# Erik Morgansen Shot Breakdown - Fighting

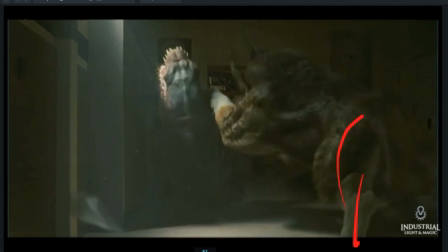(8:15)
I'm also pushing off of this leg, so I have a strong basis to push from.
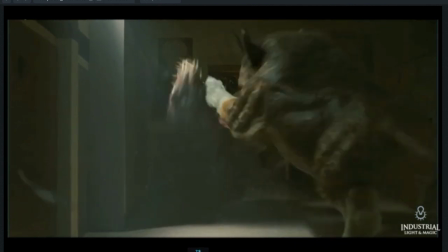(8:20)
So I'm using the whole body to catch this vulnerable part of this character over here, the neck, hold it and throw.
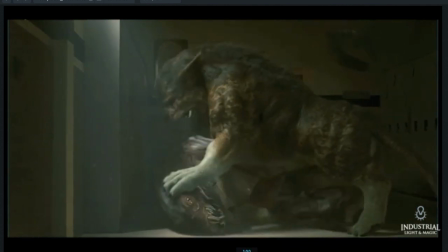(8:30)
And then again, I'm going to use the body to press down and have this very definitive pressing moment.
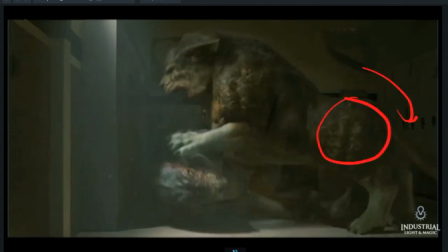(8:39)
So you can see I'm rotating the hip, I'm changing the line of action of the spine from this to this by rotating the hip down,
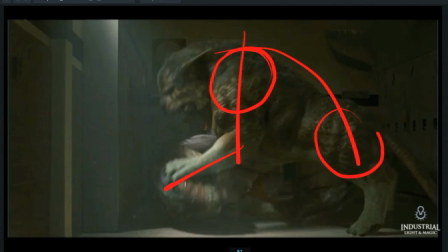(8:49)
so it feels like I'm getting this shape, pressing with this arm, pressing through the legs, so I get a nice strong dominant feel here. And then when this arm takes the weight, I'm going to push the shoulder up like this,
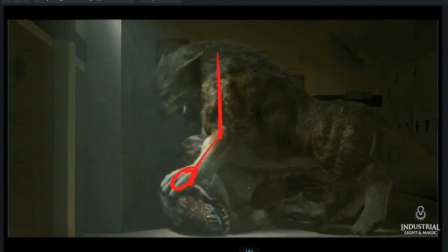(9:03)
so it really feels like I'm pressing down through this arm onto the head of this creature, and we can feel it in the head of the dominant creature as well. There's this push down to the head, so this, I want this to feel really definitive, like he's got him pinned down here, and there's nothing the creature underneath can do about it.
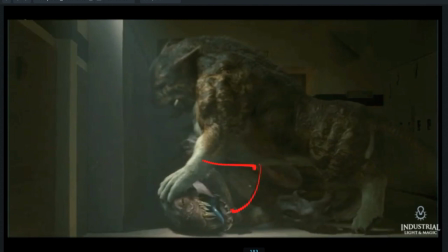(9:22)
You can see the way that the chest is still and the head is very still here.
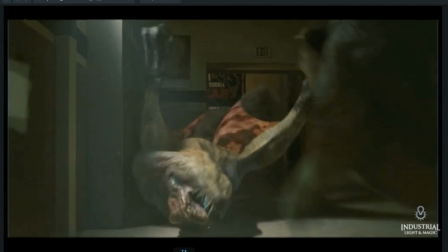(9:27)
That's helpful as well. This guy is scrambling around, there's a lot of chaotic shaking that goes on, and then we have this moment of stillness here that feels very definitive.
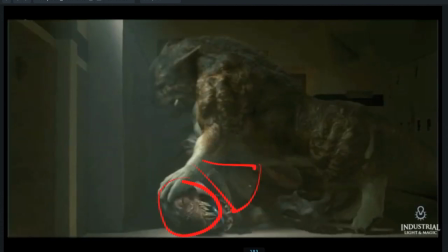(9:35)
You can see behind the legs are still moving around a little bit. This guy is pinned by the chest and head, but there's still some movement back here because I'm going to suggest what happens next.
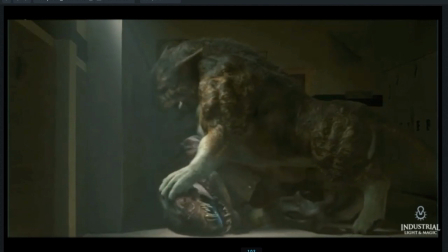(9:48)
One thing I want to point out incidentally is that this moment of pinning the head to the ground, I'm also like twisting into it here. It looks very violent and uncomfortable for this guy. That's a good thing in the sense that I want it to show a little bit of discomfort and pain.
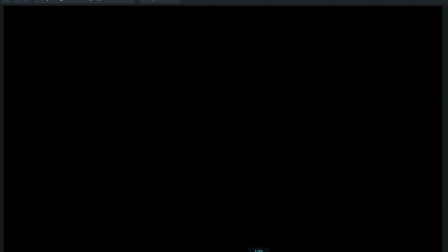(10:04)
That helps to sell, again, the violence of this thing and the force of this character on top.
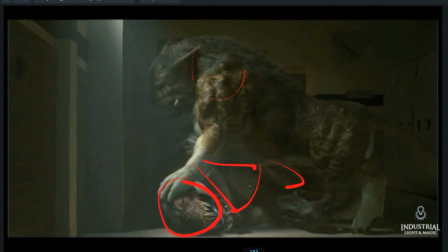(10:12)
But it also does another thing, and that is that if I can pin down this head so that it can only point in one direction, then I know that this creature can only go in that direction. He can only turn its body in the way that the head is pointing. So I can't just flip his hips over the other way if the head is pointing this way.
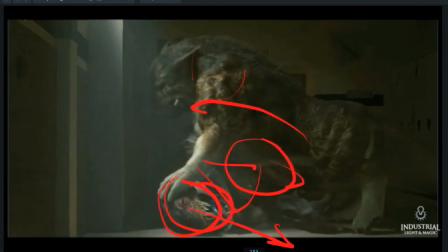(10:30)
A body with a spine like this just doesn't work like that. If I can't look the direction I'm going, I can't make my body go that way. So again, this helps to make this feel definitive. So that brings us to the second half of the shot.
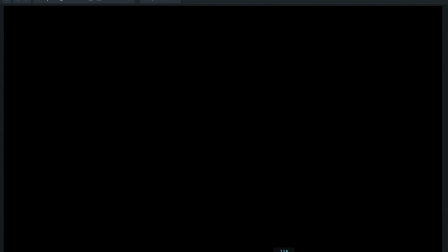(10:42)
And this is the place where I want to utilize that principle of creating space.
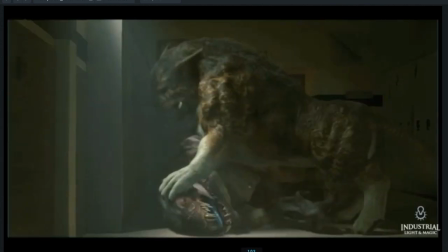(10:46)
Because here you can see this character underneath is in a very dominated position. Doesn't have any ability to lift the other off the top of him until he gets his body underneath him so that he can push. And right now he's got his arms out in front of him and his hips on the ground and legs out in front of him here.
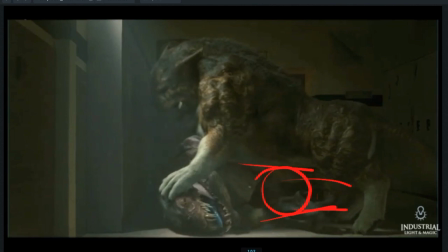(11:06)
So he's got nothing to push with. So the first thing I need to do is create space.
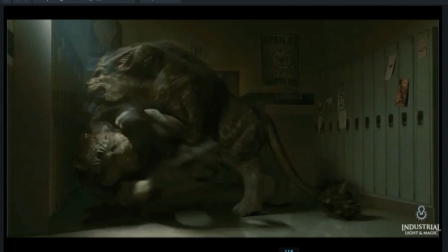(11:10)
So this shot is a cutaway shot, so I've already begun to do that when we cut back into it. And you can see I'm starting with the hips up. It's a little bit difficult to see because they're in shadow. We're pushing here, but you can see now this creature on top
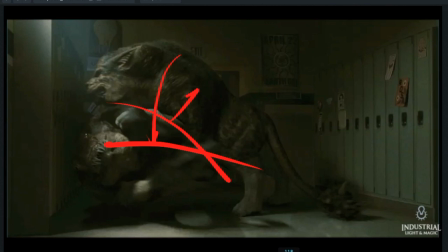(11:25)
was at this angle and now has been pushed up this way because he's pushed his hips into him. So now here you can feel the hips coming down. So the hip is now contacting with the ground at this point. And so after that hip comes down, now that space
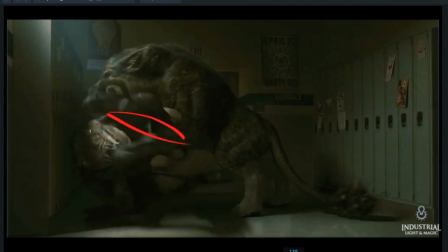(11:45)
that exists there, he's got some room to pull his arm into it, this arm that's on top and the arm underneath his body. So now this elbow is a post on the ground that he can press up against, and he's able to get this other arm in front of him as well to start to get
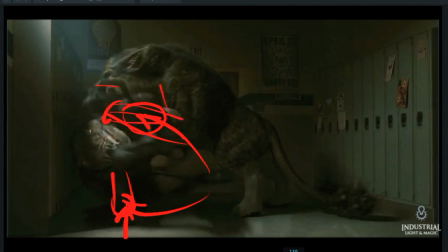(12:04)
this grip of the creature on top of him to kind of get pulled off of out of position so that he can't press down on him anymore. And then he's going to do the same thing again where he's going to lift up with the hips, and you can see he's pressing now off of this ankle, and we can feel this hip come off the ground again.
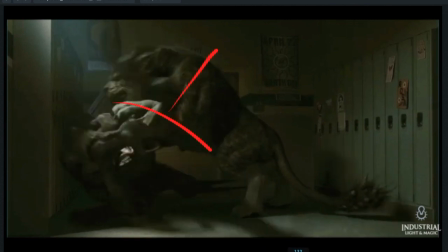(12:24)
And so he lifts up again, we feel this body react, and so the next thing he's going to do is pull this knee and use it as a knee shield here like this.
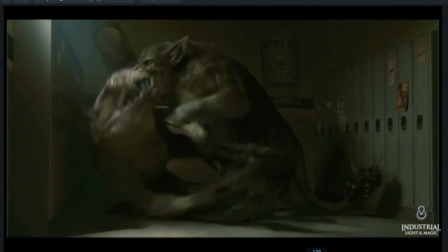(12:34)
Now he's pressing with his knee into the body of this character too. So he's creating a frame, embracing.
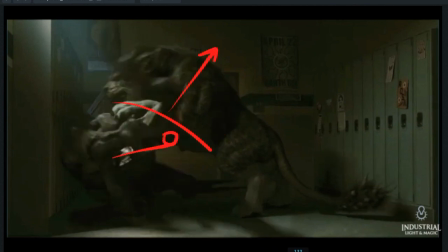(12:39)
So with this leg is behind the character on top here. He's pressed up with his hip and then drops his hip back down out of the way.
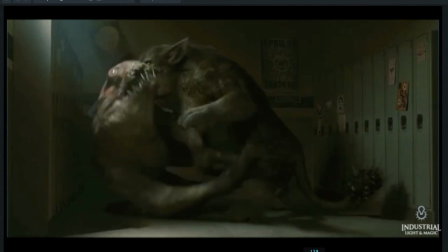(12:49)
And this space is now empty, so he has room to bring his knee around and bring it in front like this.
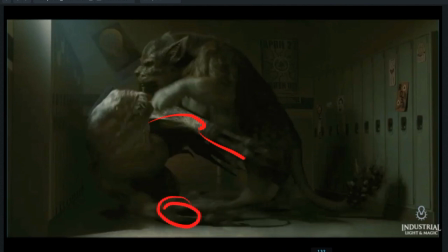(12:54)
So now he's got an even more dominant position. He's got this hand and this elbow underneath him. He's got this other one out in front to kind of block this way, and then he's got a knee shield here, and he's pressing with this knee over here.
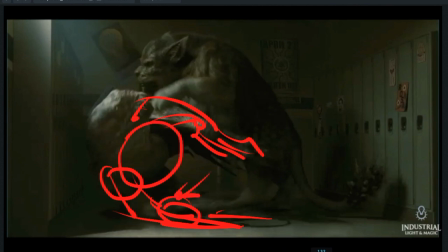(13:08)
So he's able to twist his body around, start to get all of arms and legs underneath him to push, and he's created this great big open space here that he can now negotiate around inside of before this guy can push down on top of him.
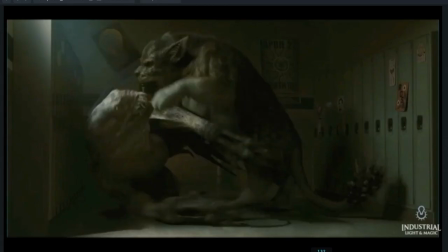(13:25)
The other thing I want to point out here is he's also doing a similar thing to what that person was doing, framing the leg of the person who was on top of him.
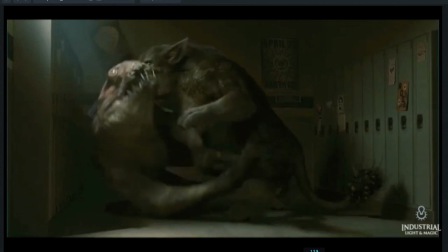(13:33)
I've got him grabbing here now that he's got that hand free, and he's going to grab the leg of this guy here.
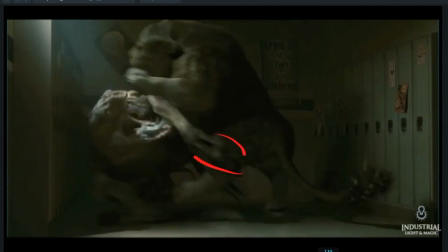(13:39)
So he's doing that because if he doesn't, this creature on top can just pull these feet back this way like this and then push his weight over on top and again use gravity and his body weight to press down on top of this guy.
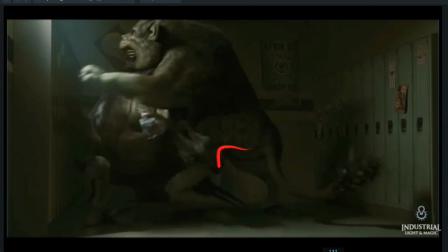(13:57)
So if he can isolate that leg like this, he only has this one to push down on, and he can pull this guy out of position and he can no longer use his weight in that same way. So now he pulls that leg, pulls this other arm underneath him.
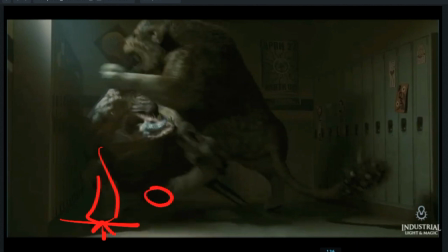(14:12)
He has this point to push up with, and he's getting his knee underneath and this foot into position,
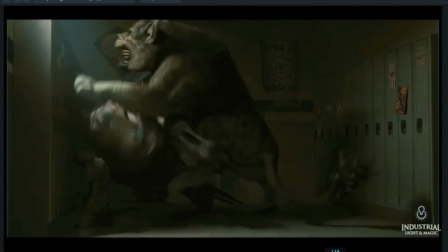(14:18)
because the next thing he needs to do is to create a strong base to push from.
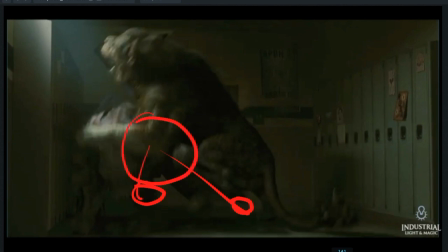(14:22)
So feet wider than the hips, this nice triangular position like this with the legs. He's got this other post here, and now instead of laying on his side like we started out with,
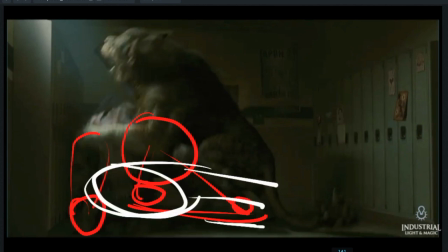(14:35)
where everything's out in front of him here and his body's sideways, he's turned his body over like this,
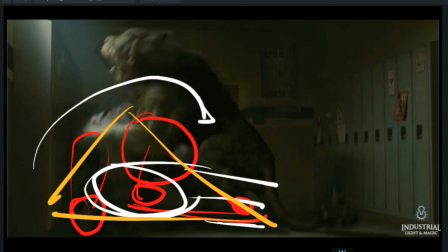(14:40)
and he has this strong pyramid shape to his body like this that he can push from.
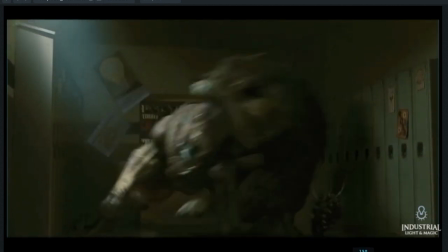(14:46)
And so now from here, when I do this push, it feels believable.
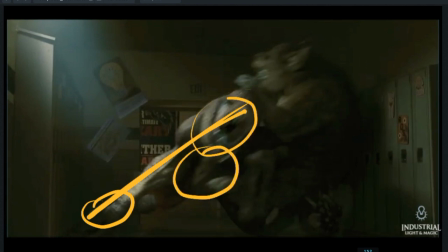(14:49)
I can do this nice strong push with the arms, legs are out nice and wide like this, and this feels like the kind of force necessary to push the other one out of the
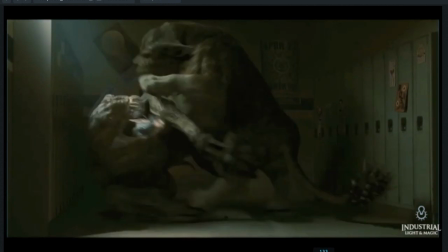(15:00)
way, whereas before I didn't have any way of doing that. So now I can use this pressure,
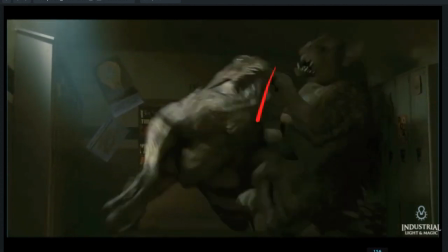(15:09)
and again I'm creating space between them after that pressure happens, so that now he can use, in a similar way like we were showing before, using space to do an attack. Now I can do that.
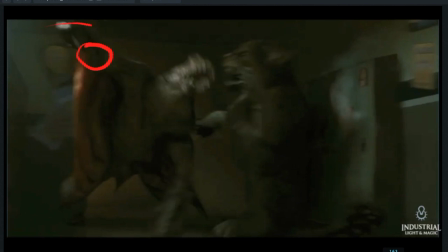(15:20)
I pushed, and now he's got room to pull his hand out of the way and do this swipe, because it's no longer pinned to the ground.
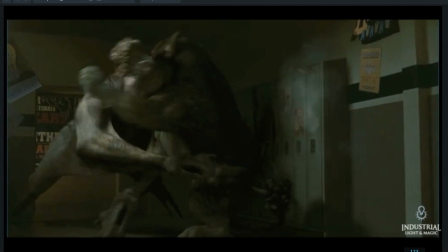(15:29)
So now from there that this creature is free, he can use his arms to attack. So we're going to go into some striking, like we were saying with the lions. And again, I want to have a nice wide base for that attack to happen from, and I want to use the whole body in these swipes that he's going to do with his arms.
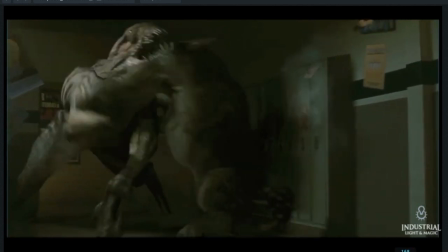(15:46)
So he makes contact here with this hand,
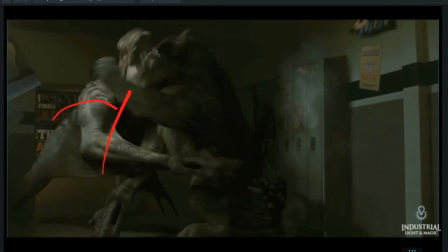(15:52)
and then twists his whole body through here, and then pulls this way.
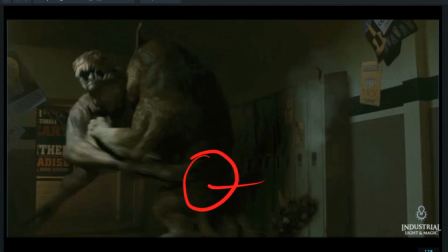(15:58)
And you can feel this guy's hip getting pulled like that,
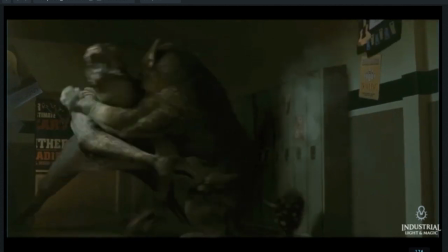(16:03)
and it feels believable because this guy's used his whole body to twist the arm. And I'm also straightening this arm.
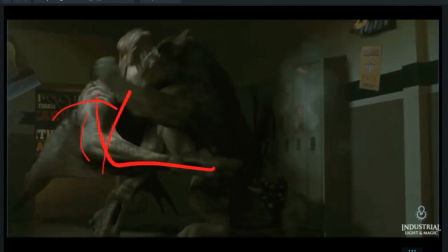(16:11)
Comes in bent like this, and then when his body twists around, that arm straightens,
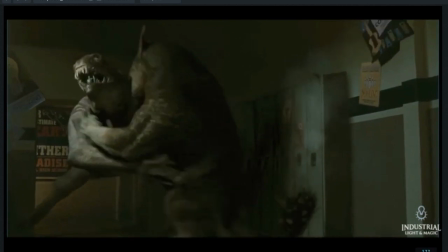(16:15)
so we feel like it's pulling, and then we see the result of that pull in the body of the other character.
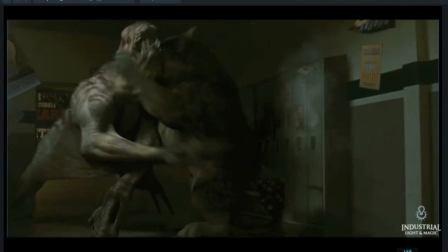(16:20)
And that's generally what I want. I want to feel like the body's involved, there's a pull that we can see, and then a result that happens afterwards.